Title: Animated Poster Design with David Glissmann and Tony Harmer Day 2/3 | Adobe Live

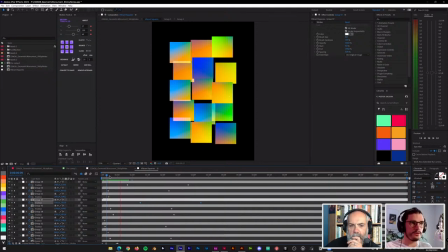[16:49]
And here and something like that. so they are not moving all at the same time so that's already a little bit more exciting
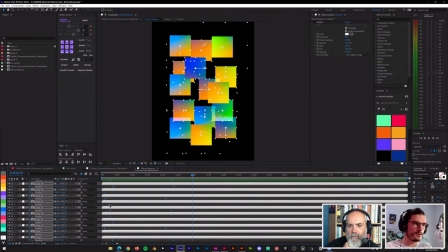[16:57]
but something that is creating even more excitement is just to right click go into the keyframe
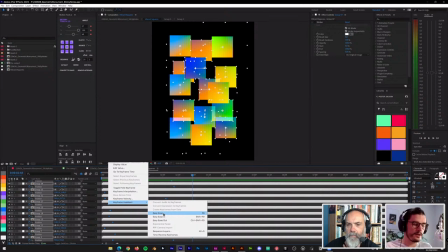[17:03]
assistant and easy ease them for example and the shortcut for that is f9
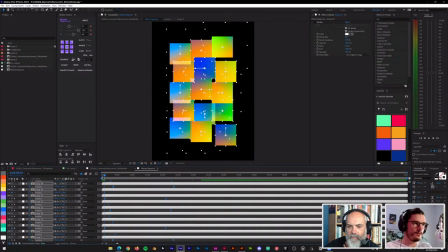[17:09]
on your keyboard so now they're eased and starting slow getting faster and slowing down again a little bit more like things in the physical world would behave because nothing is just at full speed when it starts
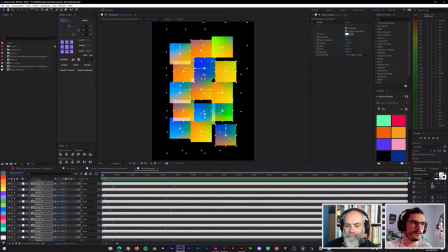[17:26]
even rockets aren't i think that's pretty obvious um if you yeah they always into emotion yeah yeah ever ever saw a rocket launch you can see that and now if i
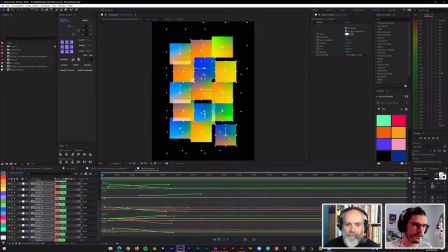[17:37]
tap on this little graph editor i can also see how these all look um
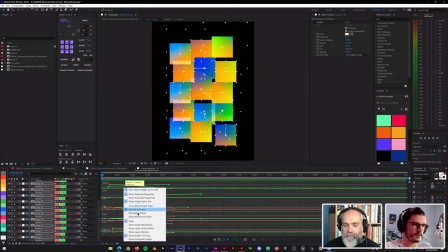[17:42]
now they are all visible at once and i can actually
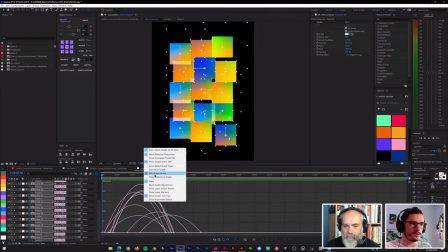[17:47]
change between the graphs usually i go for the speed graph which is um
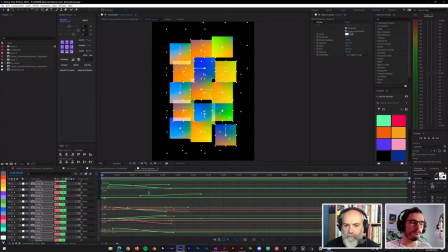[17:52]
in most cases more helpful for me to to look to to see what i'm looking at and what i'm working with than the value graph so we have this this bow which is basically saying zero speed
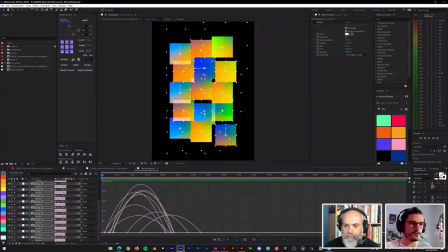[18:08]
at this position and max speed at this position and then slowing down again so if i just grab a single curve of these um let me find one this one for example the square in the middle i can also just um manipulate these so now
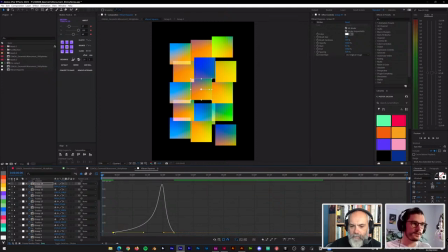[18:24]
which uh what is this doing it's even starting even slower than more um speed gaining more speed right at the end of quickly then yes exactly so you can see that if you just watch the middle square what is happening
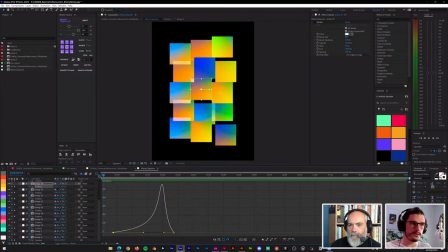[18:42]
it's more um accentuated than all of the rest and if i go back and
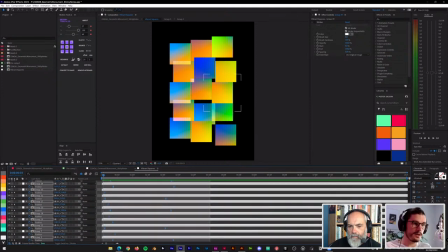[18:50]
grab all of the keyframes and basically just do the same thing that i just did but do it with this kind of
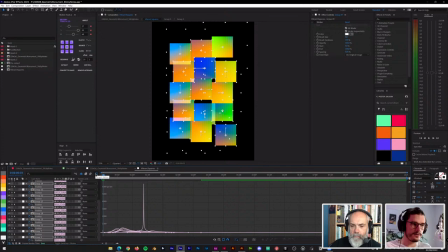[18:57]
tool um you can see it again it's doing basically the same thing and
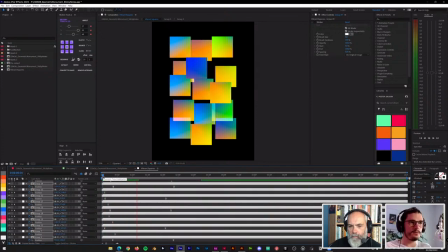[19:03]
if i play it back now you can see the same thing They're all a little bit more accentuated,
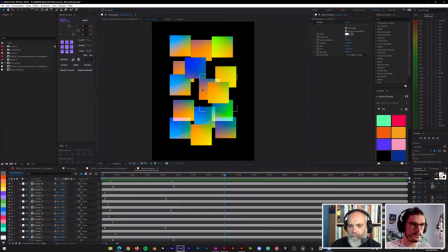[19:08]
apart from this one, which just has the easing in both directions now,
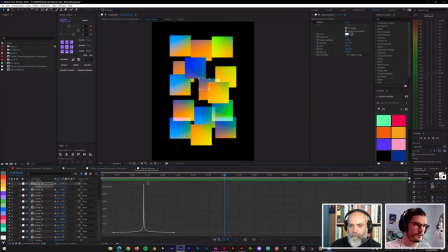[19:15]
which in this case is just like this. It's super slow. And then super, super fast at this point, which is not exactly what I wanted. But if I move this one a little bit over to this side and
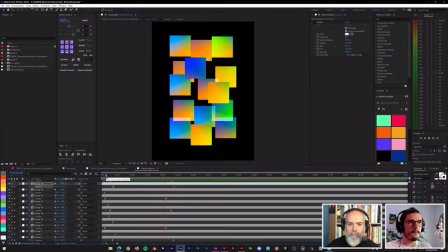[19:32]
we got this kind of stuff and they are all doing the same thing at a different time and right now i also still at the same pace if you want to to get into more detail of course you can
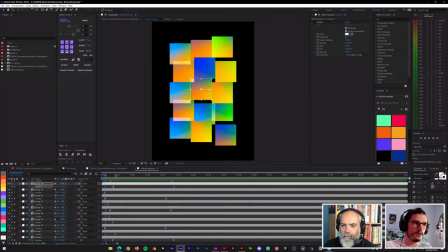[19:46]
change it for each curve and for each square to make it more exciting and a little bit less predictable but i think this already helping a lot in making it less uniform and of course,
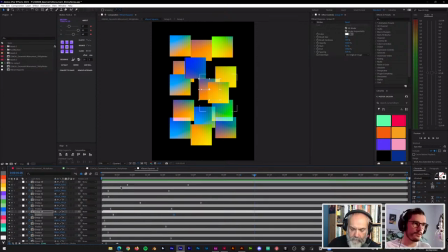[20:00]
we could just do the same thing with going back. So if I haven't already, that's usually also something that I do in the beginning.
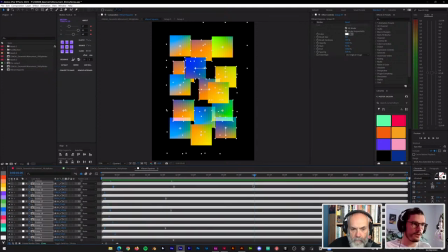[20:09]
I can just copy these keyframes over and paste them. No, I can't.
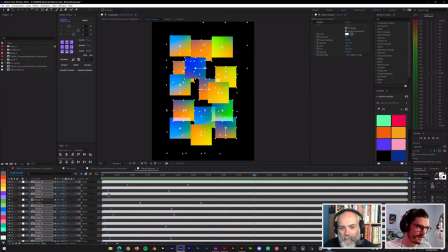[20:15]
Actually, I can. But I can clone these with this tool.